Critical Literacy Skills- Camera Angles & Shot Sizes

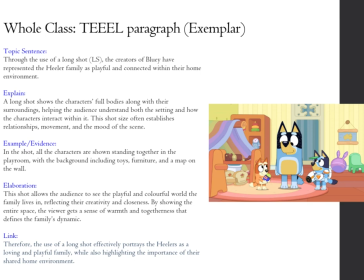So when I'm looking at my elaboration, I want to address that this choice in shot allows us to experience a vibrant and creative world that the family inhabits. It emphasizes their warmth and togetherness, showcasing that playful dynamic that defines them.
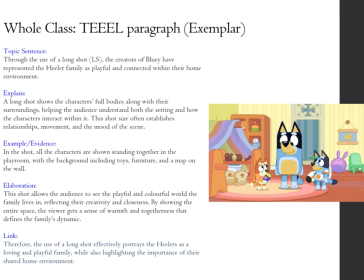And in my link, I want to kind of sum up the use of that long shot. So we can see that the creators effectively highlight the healer family's loving nature and their significance of their shared space.
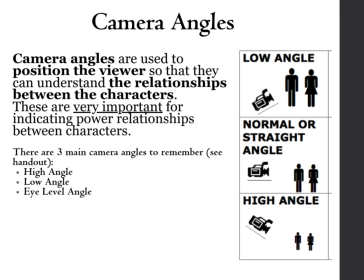We're now going to move on to camera angles. So, have you ever noticed how films subtly guide our perception of characters just by changing the camera angle? Camera angles are powerful tools that filmmakers use to help us understand the dynamics between characters.
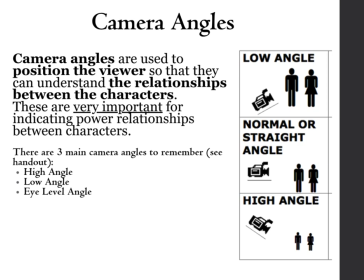They can reveal who holds power and who might be feeling vulnerable. There are three main camera angles to focus on: a high angle, a low angle, and eye level. Think of these angles as the director's way of saying, look at this character from this different perspective.
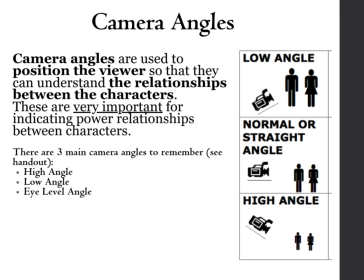They play a crucial role in shaping our understanding of the narrative.
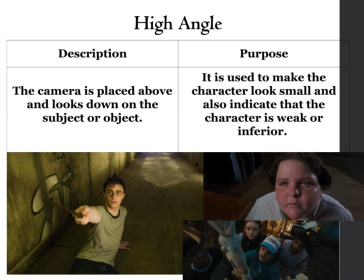So we're going to start first with a high angle. A high angle places the camera above, looking down on the subject. This angle serves a specific person. It makes the character appear smaller, implying weakness or inferiority. When you see this angle, think about how it changes your perception of the character's status or power.
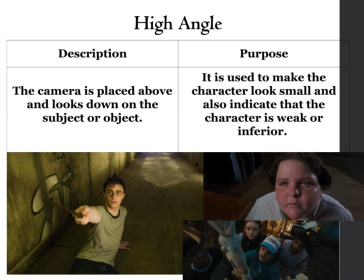Looking at Harry Potter, the main character, he's on the ground, looking up. You can see that he's frightened, he's vulnerable. Maybe we're getting that idea that he's weak. The same with Bruce Bogtrotter in the top right hand. This is the character from the film Matilda who is being yelled at by the principal.
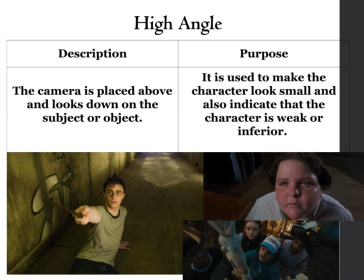We can see that he's looking up towards the principal, which shows that he doesn't have power.
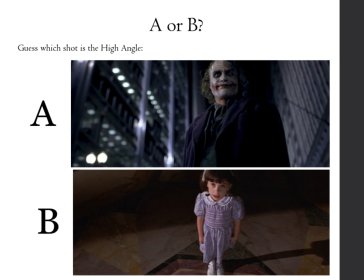So let's have a little bit of fun with this. I've just explained what a high angle shot is, and now it's your turn to guess. So take a look at these two shots presented here in A and B. Which one do you think is the high angle shot?
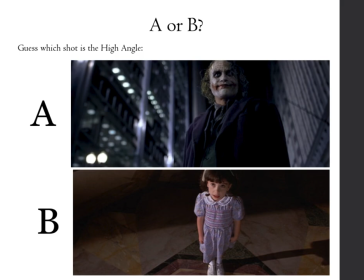Remember that a high angle shot looks down on the subject, making them seem smaller and perhaps a little bit vulnerable. I'm hoping that you've said B.
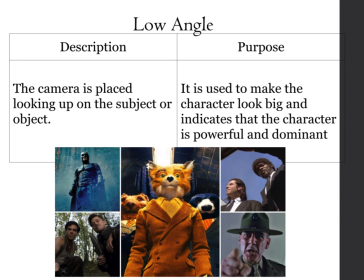Now let's talk about low-angled shots. When the camera looks up at a subject, it can make them appear larger than life, powerful and dominant. Think of a superhero standing tall or a leader commanding attention.
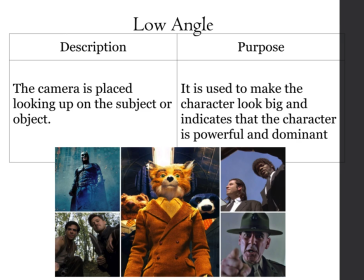This technique can also create a sense of awe or intimidation. It's not just about size, it's about the perception of strength and authority. Imagine how different a villain might seem if filmed from below versus above.
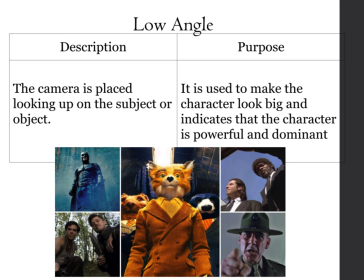As we move through this presentation, consider how these angles affect your perception of characters and scenes. In this particular scene, you can see the top left-hand corner, we have Batman. We're looking up at Batman. So we see that Batman is strong. He's got that authority. In the middle, we have the fantastic Mr. Fox.
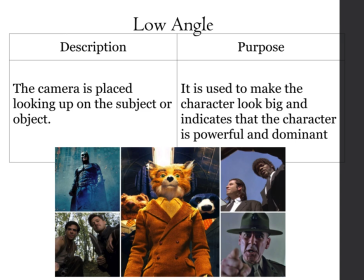We can see that he has power. He's now the one that is the leader of his group. And if you've seen the film, you would understand how that works. Bottom left hand corner, you can see two characters looking down on somebody.
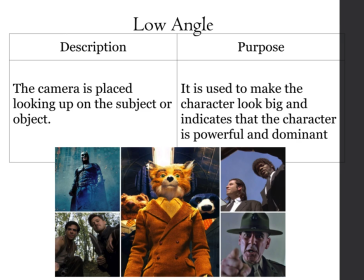It makes you feel as if you are that somebody and that these people have that power over you.
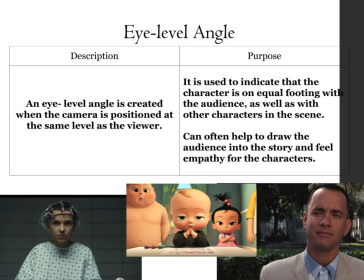Let's dive into the eye level angle, which is a fascinating technique. The eye level angle is when the camera is set to the same height as the viewer. This angle is particularly powerful because it places the audience on the same plane as the characters, creating a sense of equality.